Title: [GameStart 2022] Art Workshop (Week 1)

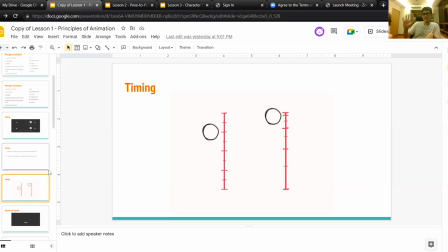251s
And because it's going faster at the bottom, it looks like there's a force being applied. It suddenly bam, it's going back up. Just as I'm just gonna pause here. Does anyone have any questions? Is the pace okay?
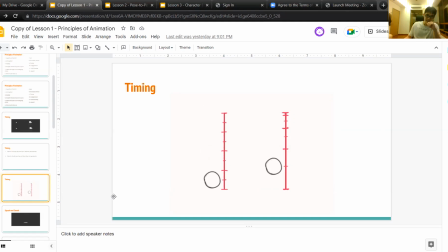274s
If no one's gonna say, you can unmute yourself or speak in chat. I'm just monitoring both. Uh, if if no one's gonna say anything in like 5 seconds, how do you control timing?
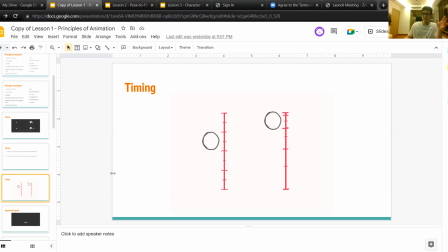294s
Do you increase the number of frames or just speed up the frame? Uh, Okay, so there are a bunch of ways to do this, lah. Let me open MS Paint. So if you're working on a fixed frame rate, then there's not.
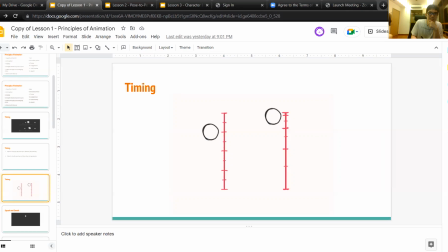314s
So if you're working on a fixed frame rate, that means that um, all of your frames have to be they all take the same amount of time. So in that case, in order to so
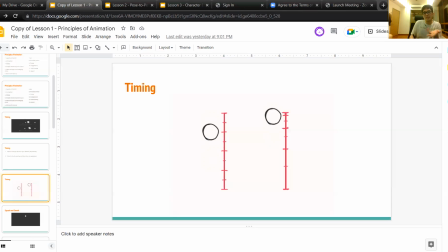338s
all of these frames are taking the same amount of time. So if you wanted the ball to stay in the air longer, you could add like 2 frames here, right? Then then these frames are also taking the same amount of time, and ta-da!
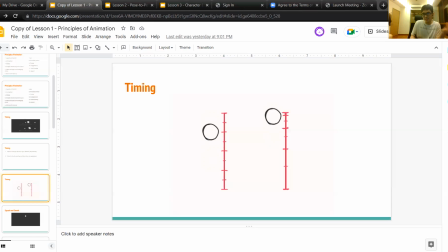353s
Now there are more frames where it's at the top. Increase the number of frames. Yeah, speed up through the frame is also possible. Like the like very traditional animation, like super old school Disney stuff.
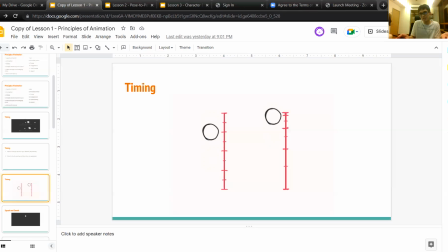370s
They have a fixed frame rate, but with games, you can mess with your frame rate. Like you can mess with how often you want the animation to update. So it's really up to you.
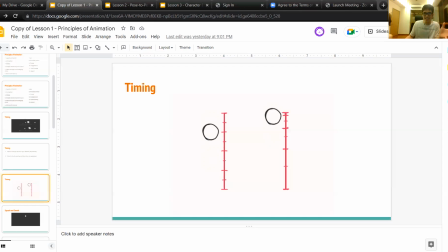384s
Both are okay in when you're just doing like games, like simple stuff like this. Yeah. Yeah. That's I'm gonna restart the timer.
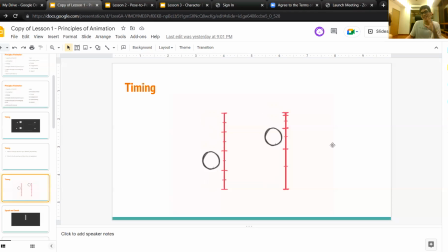399s
If no one says anything in 5 seconds, I'm gonna continue again. Yeah, I hope that answers your question. Yeah.
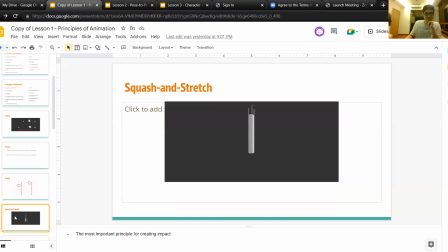415s
Okay. All right. So squash and stretch. Now, so like I was talking about just now, animation is about faking motion, right? And so the keyword on the first principle of timing is motion.
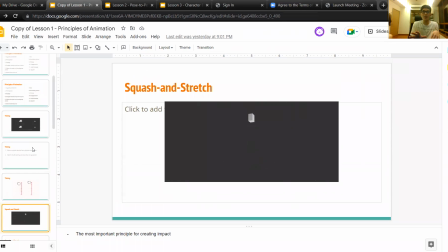434s
The keyword for squash and stretch it's faking, because you do have like things they have to move according to the laws of physics, but also at the same time we can kind of go beyond that.
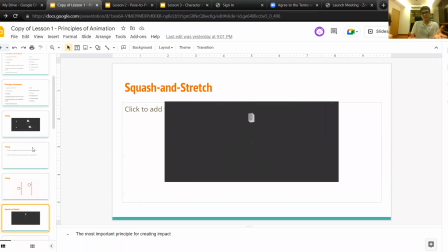454s
Objects, in order to emphasize motion, we can change the shape of the objects, we can break the shape of the objects, make them do things that they generally wouldn't do in real life. So case in point,
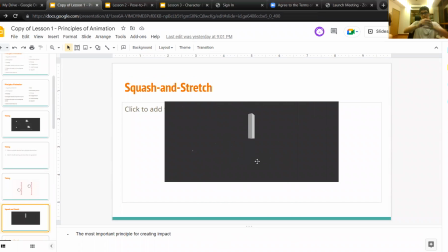471s
this cube here, when it hits the ground, it flattens out to demonstrate the impact of that. And the same thing again, to demonstrate the impact of gravity acting on it, they stretch it out before the top part kind of rubber bands back.
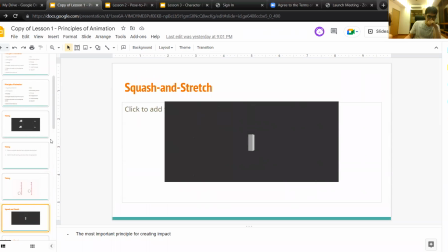490s
Yeah. And then I have,
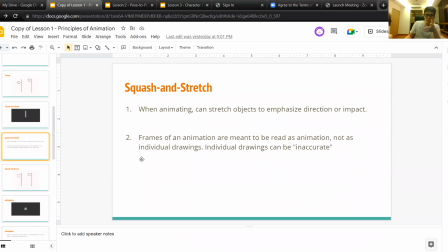499s
yeah, so don't be afraid of breaking the shape, like getting an incorrect shape, because when you're animating, you're not creating, you're not just creating a series of static images.
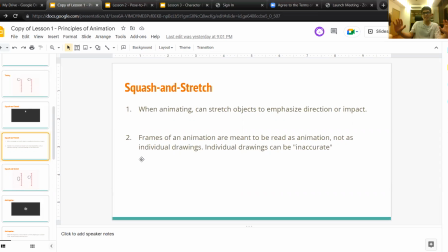516s
You are creating one motion, right? So don't you don't have to focus too much on things being like uh, anatomically accurate or anything like that. And once again,
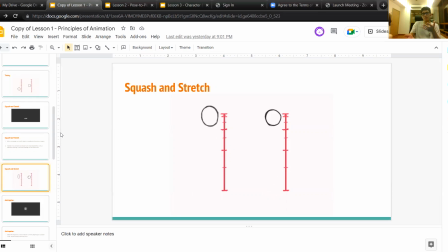533s
so I did this bouncing ball thing is to try and show you, like try and show someone who'd be watching this, how you can layer these things on top of each other, and then the animation slowly looks nicer and nicer. So here, I try and do the same thing as
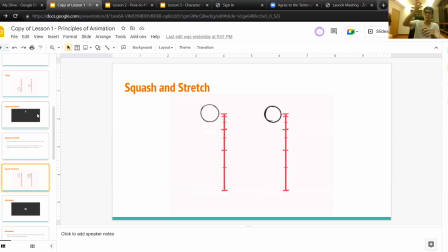554s
what the other artist did with the cube, is to elongate the ball when it's falling and flatten it out when it hits the ground. So hopefully, you can kind of see that the left one has a bit more impact to it than the one on the right.
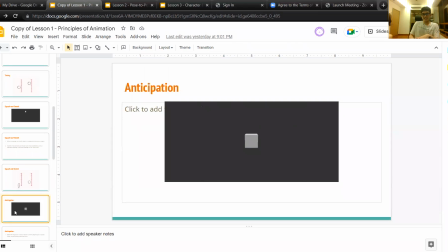576s
And now anticipation, right? So anticipation. So the previous two, okay, actually, sorry. Let me pause again, right? Let me pause again, so that everyone can collect the thoughts, so that I don't like overpace everyone.
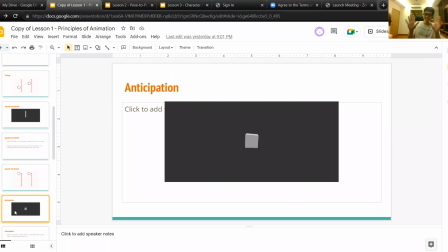595s
If you have any questions, you can ask again.
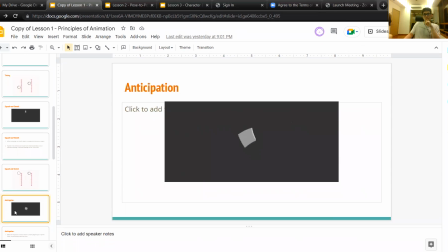Okay, so I guess there are no questions. Hopefully, no one missed anything.
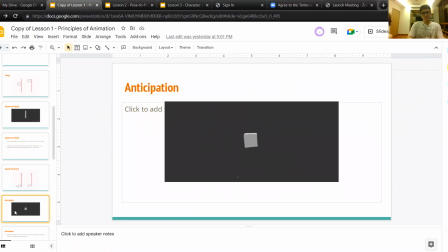629s
Let's talk about anticipation. So, what's anticipation? Basically, I think the easiest way to talk about this, right, is just like show you a punch, right?
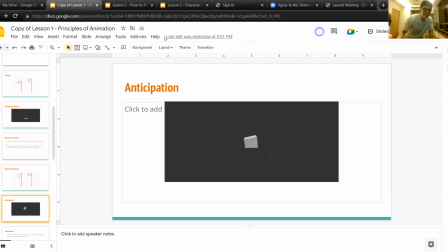647s
So, am I on screen? Hopefully, you can just punch someone like this, right? But this just doing this motion might be hard for the audience to catch. If you're animating.
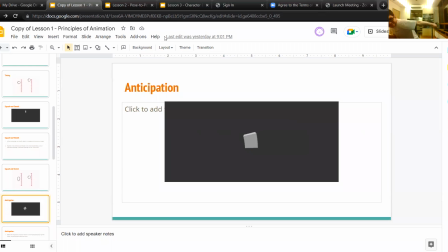662s
So what if you made your character just wind up all the way, and then he punches, right? So this front part, it creates anticipation for this eventual motion.
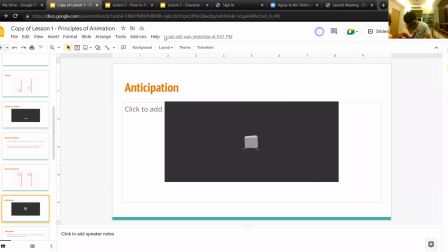679s
And that's kind of what I think the artist was trying to demonstrate here with the box. So there's this little part where before he finally tips over and lands, the box is kind of like stationary.
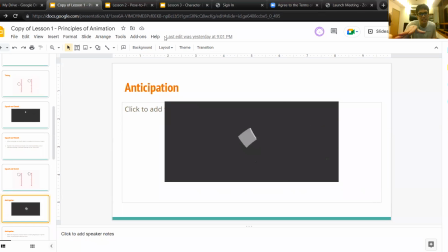694s
Once again, the anticipation is kind of like related to timing. The idea is to allow your audience to be able to see what is happening.
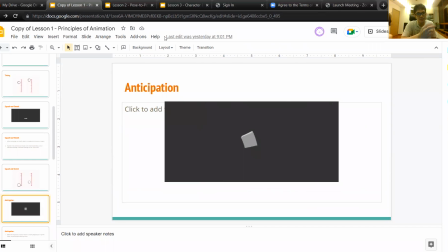709s
Well, yeah, the two ideas here, right? The first idea is that you telegraph the next motion by like holding the current motions stationary.
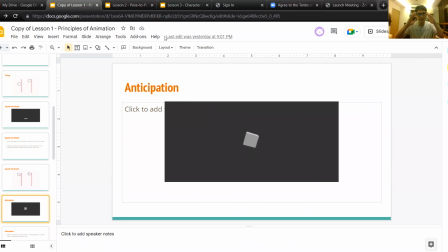722s
So when nothing is happening right now, the audience can see and the audience can expect something to happen. So that's the first thing.